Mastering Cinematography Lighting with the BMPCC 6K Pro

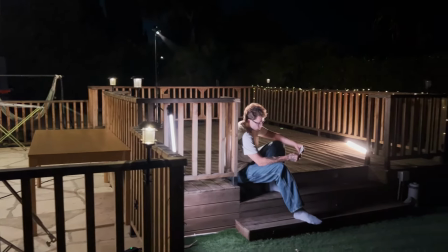[0:00]
In this video, we're not only exploring various lighting schemes, but also demonstrating how to achieve cinematic results with minimal resources.
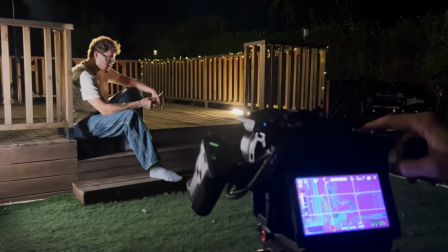[0:08]
Let's dive right in.
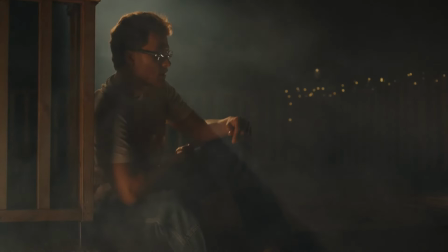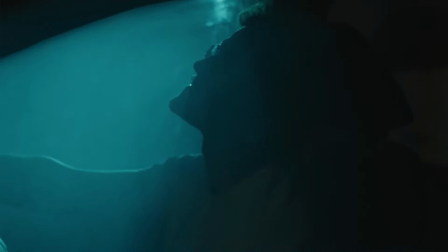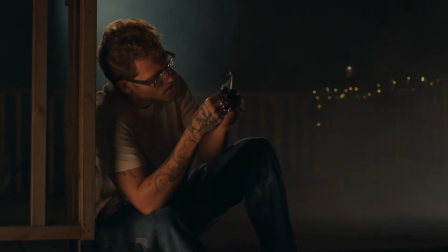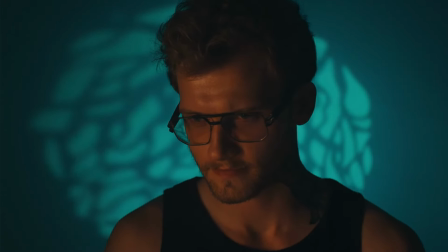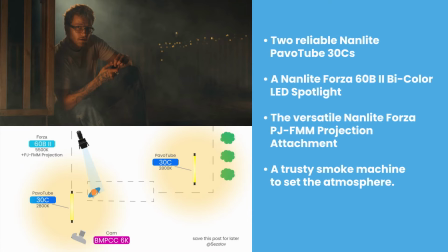[1:06]
To craft this scene, we employed the following setup: 2 reliable Nanlite Pavo Tube 30Cs,
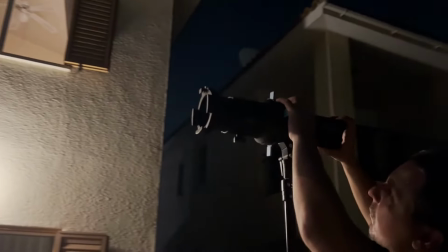[1:12]
a Nanlite Forza 60B2 bicolor LED spotlight,
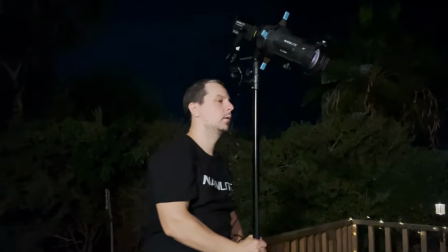[1:17]
the versatile Nanlite Forza PG FMM projection attachment, and of course, a trusty smoke machine to set the atmosphere. Now, let's break it down step by step. First up, we have the backlight, which helps us create the illusion of moonlight.
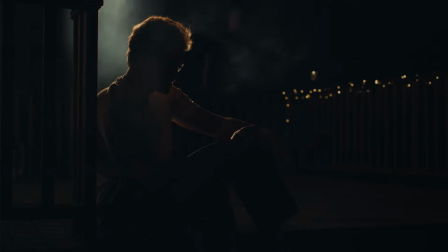[1:34]
We achieve this effect using the Forza 60B2 bicolor with a PJ FMM projection. To add a touch of dimension, we introduce a fill light.
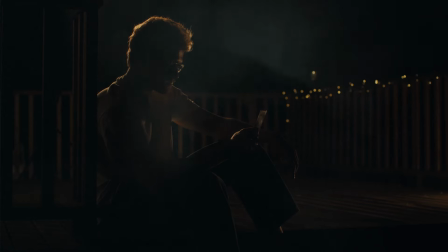[1:44]
It subtly highlights part of the hero's face and the surrounding smoke, making the space behind our hero come to life.
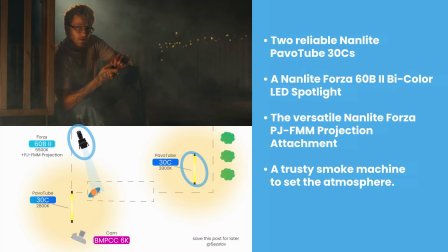[1:52]
This is where the Pavo Tube 30C steps in.
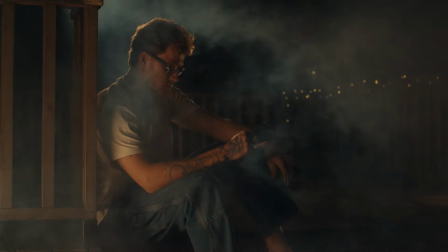[1:55]
And for that extra touch of cinematic magic, we add a key light, courtesy of another Pavo Tube 30C.
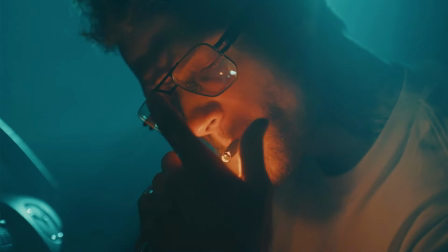[2:03]
Our next scene puts us in the intense situation of waiting in a car. But here's the fascinating part.
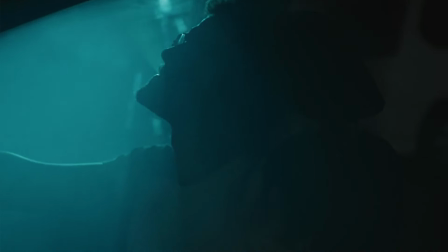[2:09]
We've created this compelling shot with just one lighting fixture and a lighter.
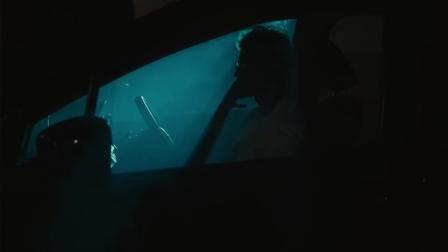[2:14]
Take a look at the lighting setup diagram.
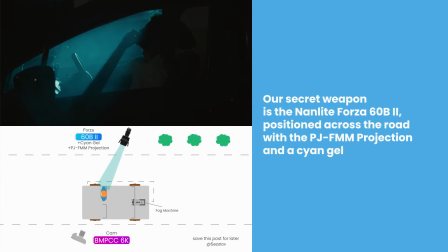[2:21]
Our secret weapon is the Nanlite Forza 60B2,
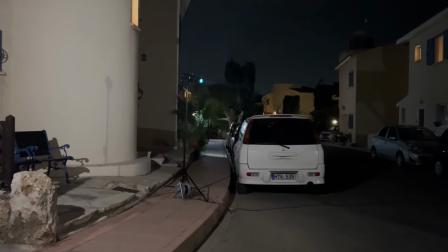[2:24]
positioned across the road with a PJ FMM projection and a cyan gel, setting the stage for drama.
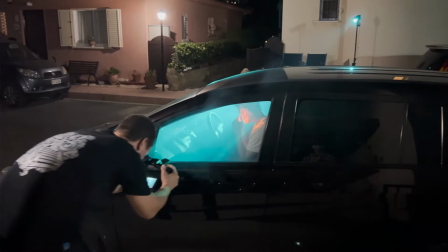[2:33]
To add depth to our scene, we've introduced smoke in the car. Watch how the smoke particles glow, adding an extra layer of atmosphere.
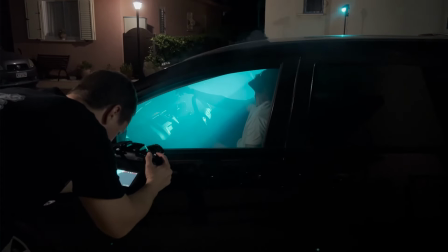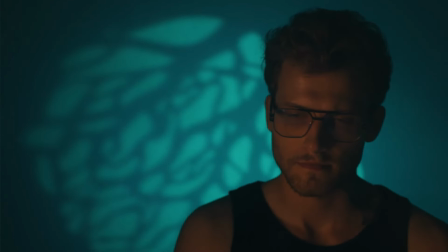[2:48]
In our final scene, titled The Decision Made, we keep it sleek yet impactful.
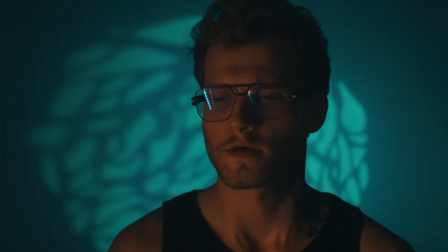[2:56]
Take a look at the lighting setup diagram.
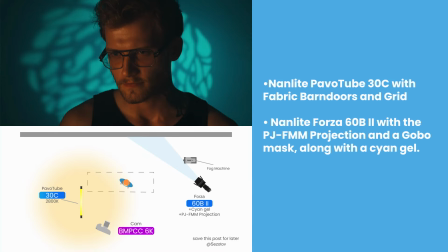[2:59]
Here, we use a single Nanlite Pavo Tube 30C with the fabric barn doors and grid to sculpt the light beam.
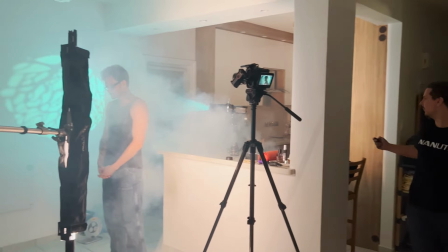[3:06]
For the background, we introduce the Nanlite Forza 60B2 with a PJ FMM projection and a gobo mask,
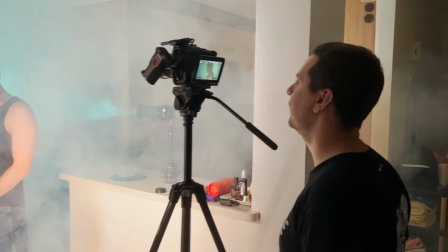[3:14]
along with the cyan gel to create a unique atmosphere. To add depth to the scene, we've introduced smoke.
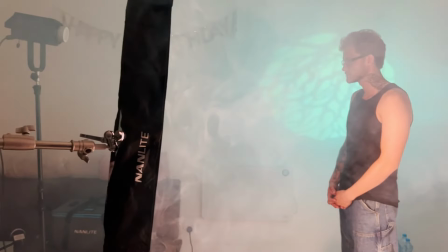[3:21]
Before we sign off, a huge shout out to Nanlite for making this collaboration possible.
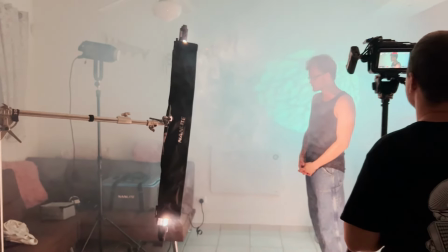[3:27]
We're grateful for the opportunity to bring these lighting techniques to life.